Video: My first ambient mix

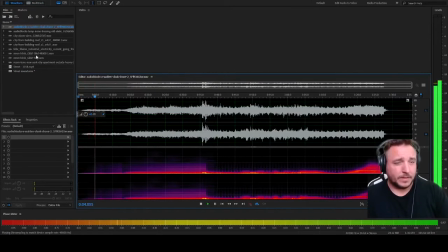251s
I'm gonna add this to give it that kind of horror feel. Yeah, I like this.
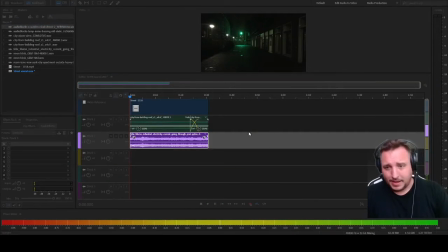257s
All right, so we're gonna add that to the video here, but it kind of runs a little long.
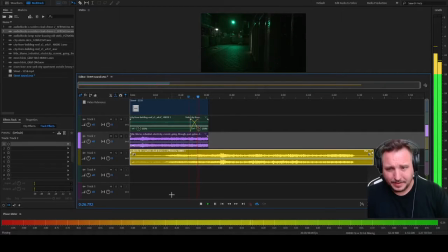I like it. All right, so we're gonna bring that down a little bit because I don't want the music to overpower,
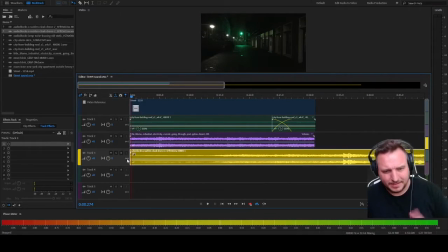279s
and I want it to start maybe a little bit further into the intro there to kind of give it, because the riser coming in is really long, and I kind of want to end it here. Yeah, that's where I want to end it. So
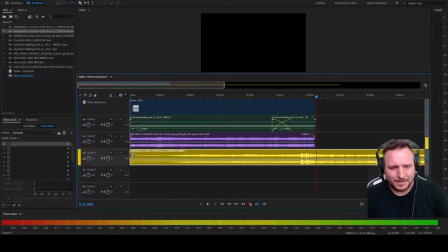297s
for the sake of arguing here, not arguing, I don't know what I'm talking about. For the sake of the sound, I like it kind of still has the rise there to kind of give it that atmosphere.
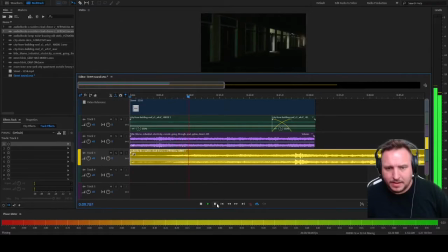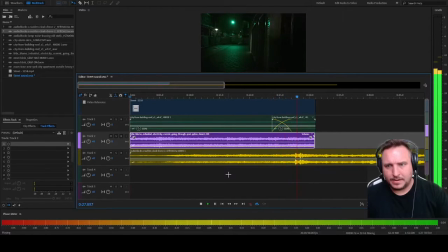And then have it fade out. I think that would be ideal.
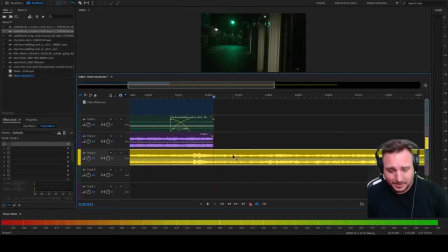343s
Or to just cap it off here, just to make it just a little more interesting. Let's see about adding the ending here to kind of fade out. So what do we got here?
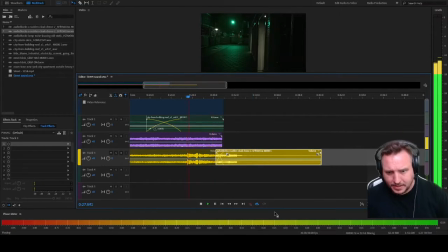360s
So transition that. I like that. That's a good ending. It just kind of finishes it off, gives it some closure.
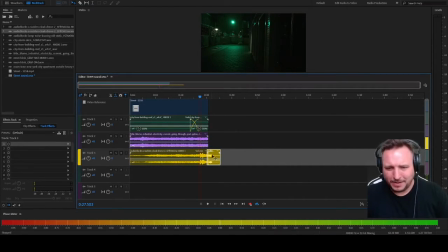375s
I just want to, like, you know, if we just did a simple fade, I don't know if that would even... I don't think I would really like that.
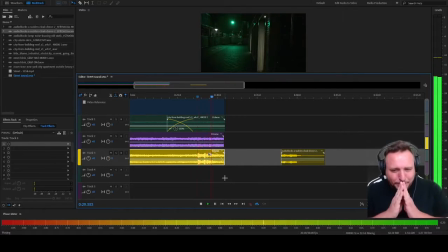382s
And I'm burping into the camera. So, like... Yeah, see, the fade doesn't give it that closure I'm looking for, so...
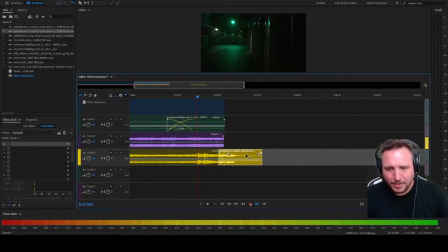390s
I think that's why I'm going to bring this back in. And close it out. Alright, so... got those things in there. So I have a few other little sweeteners that I want to add to it. Definitely one of them is a car alarm.
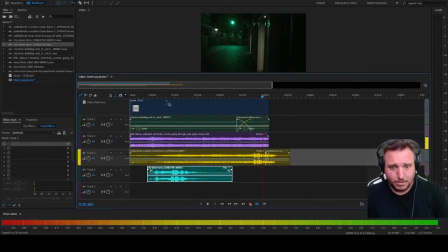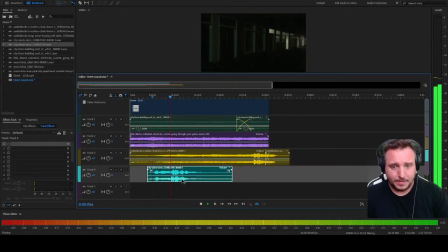So I like that. So we use it when the scene changes.
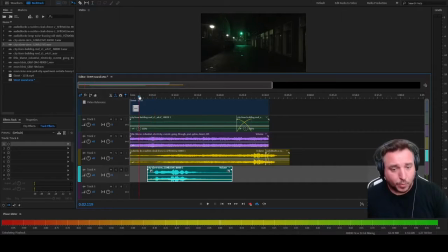428s
See, I like how it comes in, you know, as the song rises into its main portion, whatever the hell you call it. That comes in right when the music
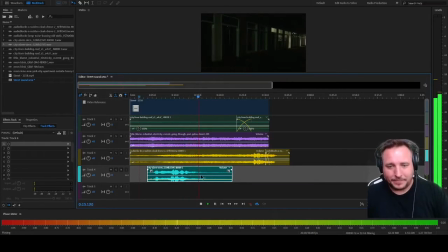442s
does. It almost sounds part of the music. But I just don't like how the reverb on it's pretty good. But I kind of want to make it sound like it's even further away.
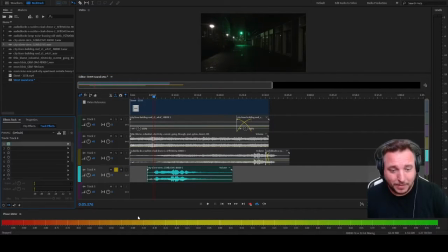458s
So I'm, again, going to go back into my reverb here. Going to pull this bad boy up and... I hear people talking in the background. Right.
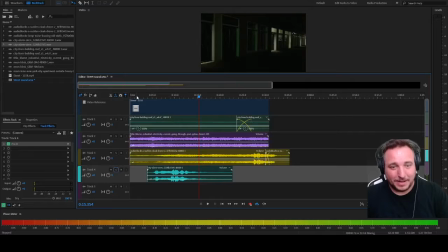482s
I hear children. Alright, well, that might... Alright, let's hear it with this new reverb.